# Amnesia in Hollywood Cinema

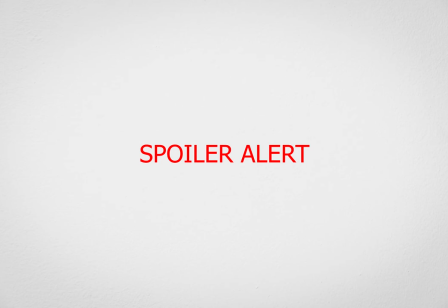8:14 As we started to explain before, what we thought were flashbacks turned out to be flash forwards.
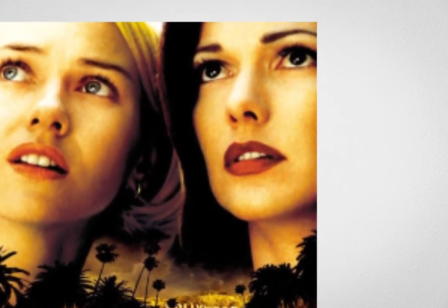8:21 As regards Mulholland Drive, the main character turns out to be Betty,
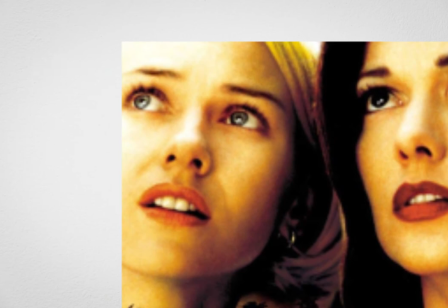8:26 Rita's new ingenue friend and not Rita, the amnesiac herself.
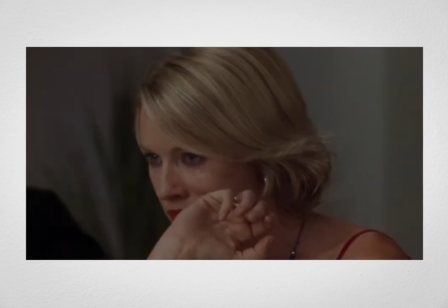8:30 Betty is actually named Diane in real life and she has had Rita killed out of Jalously and Envy.
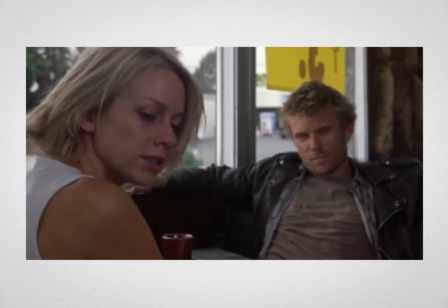8:36 She herself is what is commonly called a failure,
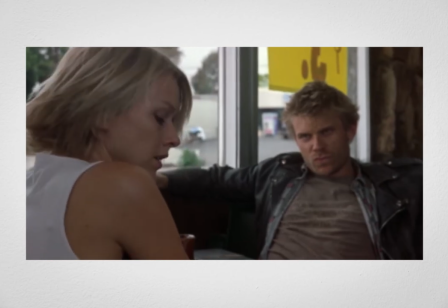8:39 and the majority of the movie was in low likelihood just a dream in which she lived her fantasicized life.
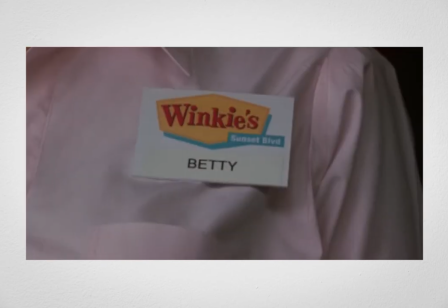8:47 In a sense, she is amnesiac too, since while she is dreaming,
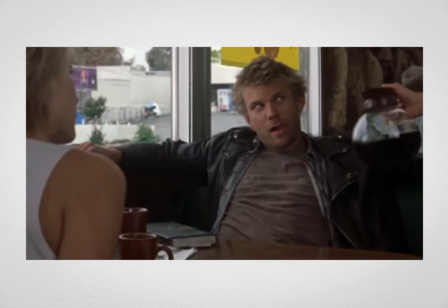8:51 she has no recollection of who she really is, and we spectators have no clue.
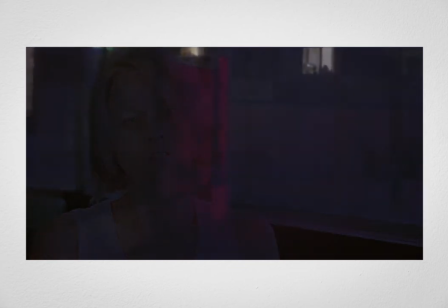8:56 This shows how powerful amnesia can be. Not only does it make us wonder about Rita's past,
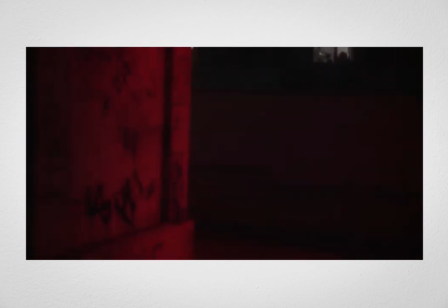9:03 but it is also so misleading we don't realize who the ultimate manipulator is.
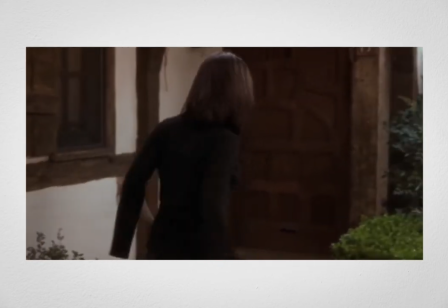9:09 Anyhow, the suspense generated by the unknown factor can be emphasized to the point of creating a horror-like atmosphere.
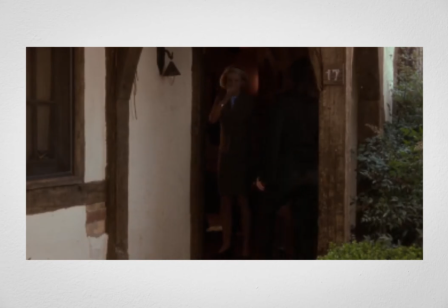9:18 A great example, in Mulholland Drive once again, is when Rita and Diane inspect an empty house, which Rita feels she knows and might be her own, until they discover a rotting corpse on the bed.
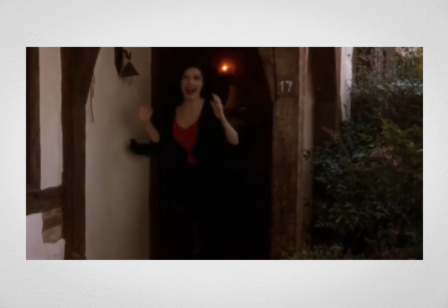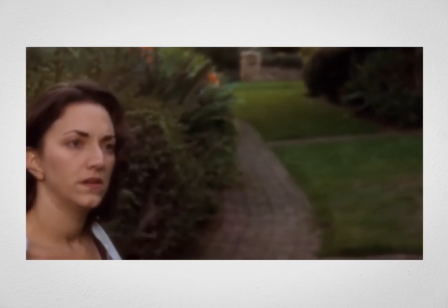9:39 The fact that this place might be related to the traumatic event which caused Rita's amnesia
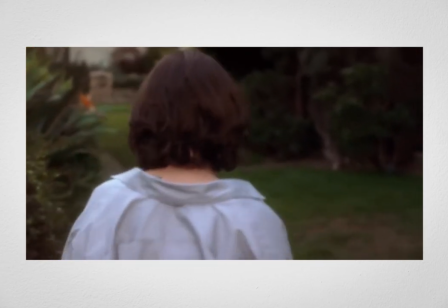9:44 and the dark and mysterious ambient music make the scene all the more spine-chilling.
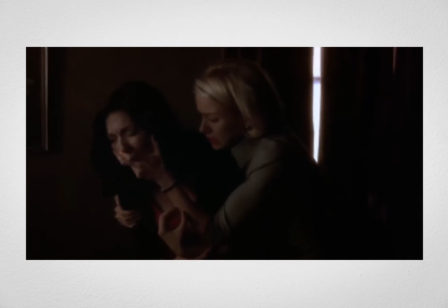9:50 We subsequently discovered that this corpse is probably Diane's rather than Rita's, as Diane committed suicide in that very place.
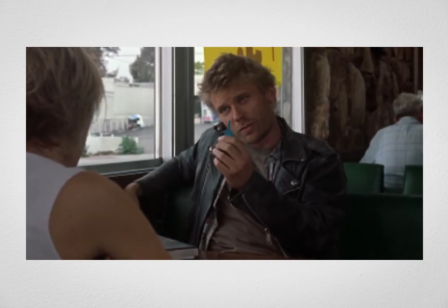9:58 This dream would then be her final adieu and trip to her final dying self in the form of a wish-fulfilling fantasy.
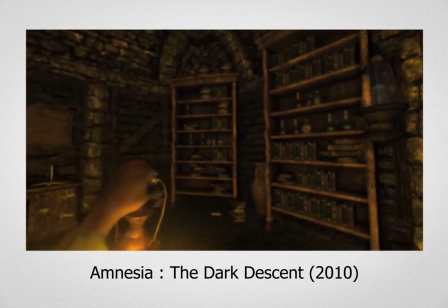10:06 As a conclusion to this section, it should be said that amnesia is quite commonly used in video games too, specifically horror games.
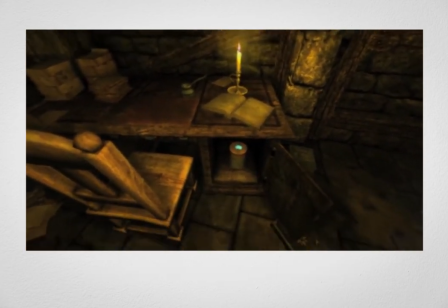10:15 The character is then stuck in a weird place, not knowing how he or she got there nor how to escape it.
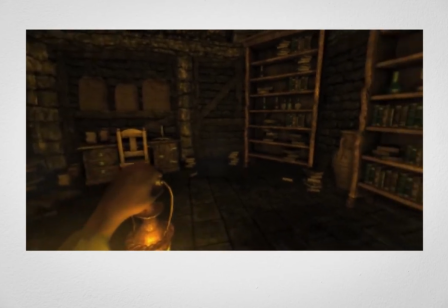10:22 It is usually a good way to introduce the character and the mechanics of the game.
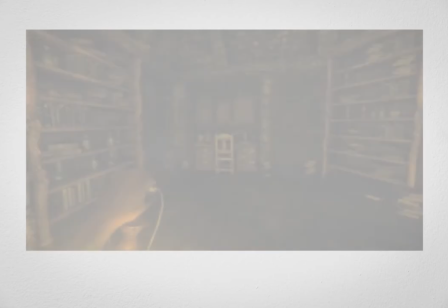10:27 The player learns how to move around and investigate at the same time as the character.
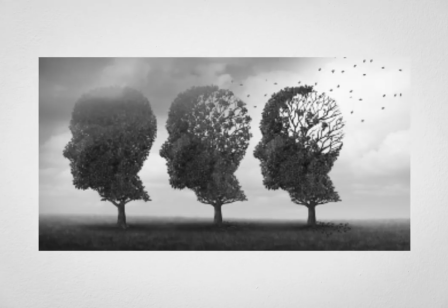10:36 The techniques we have explored represent but a few of the more obvious appeals of amnesia for filmmakers.
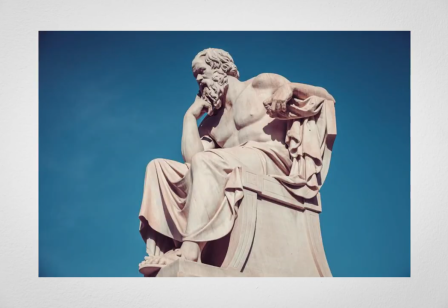10:42 There are others, perhaps more profound appeals still.
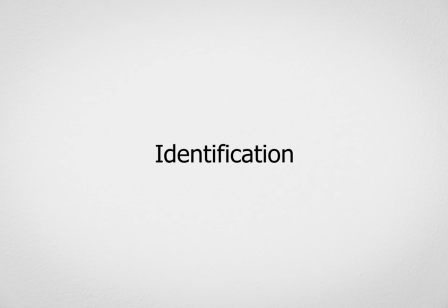10:46 Indeed, amnesia also makes it easier for spectators to identify and empathize with the amnesia character and his emotions,
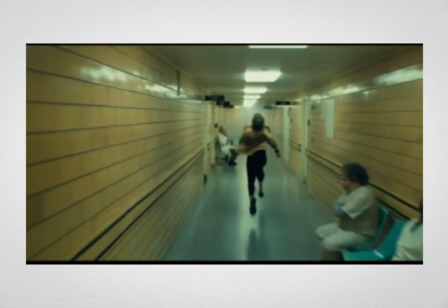10:54 since both are discovering key elements, including about themselves, at the same time.
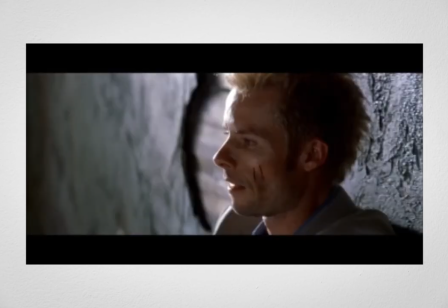10:59 In Memento, we feel the confusion of the main character, when he finds out the terrible truth about himself.
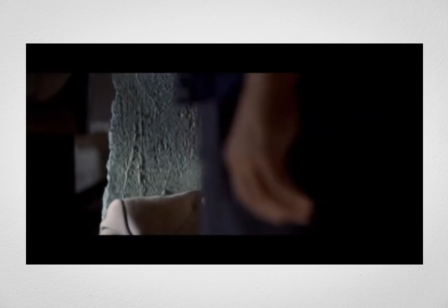11:05 That's right, the real John G. I helped you find him over a year ago.
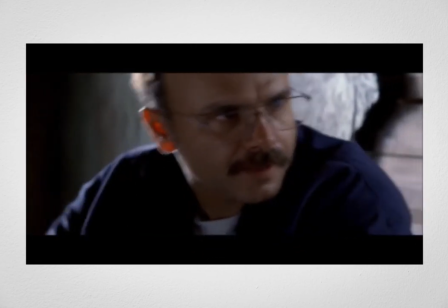11:10 He's already dead.
Namely, the fact he had already found his wife's killer a while ago, and that he is still looking for the murderer simply because he chose to forget.
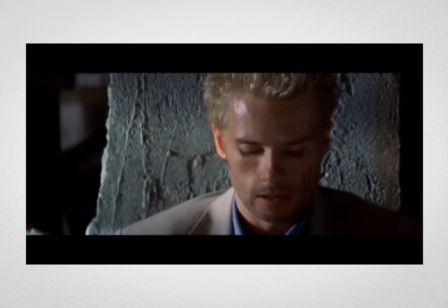11:20 We found him, you killed him. But you didn't remember.
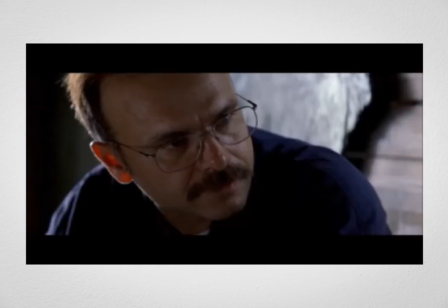11:26 So I helped you. Start looking again.
He chose to forget because he had no future once it was over.
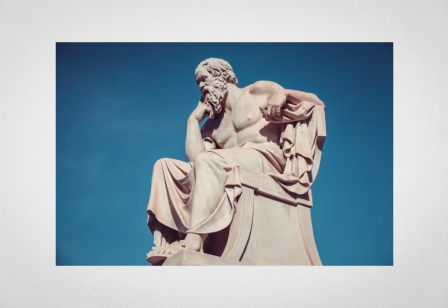11:33 It was a way for him to always have an objective, a way to make up for the void inside him, like the one we may feel at the end of an especially powerful movie.
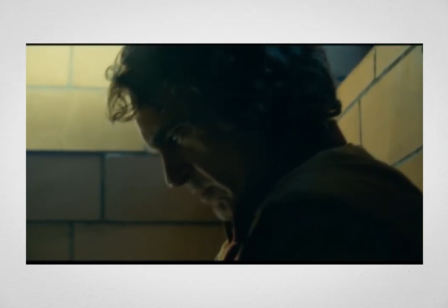11:42 Another example of such an identification to the main character is in the Joker.
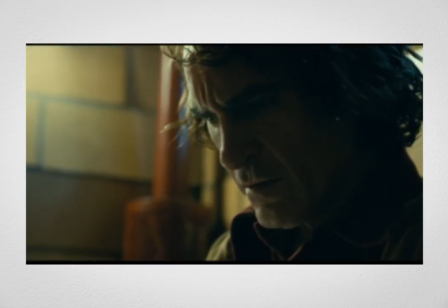11:46 When the Joker finds out the truth about his mother, who abused him his whole childhood through, and yet acts caringly now that she is old and needs support.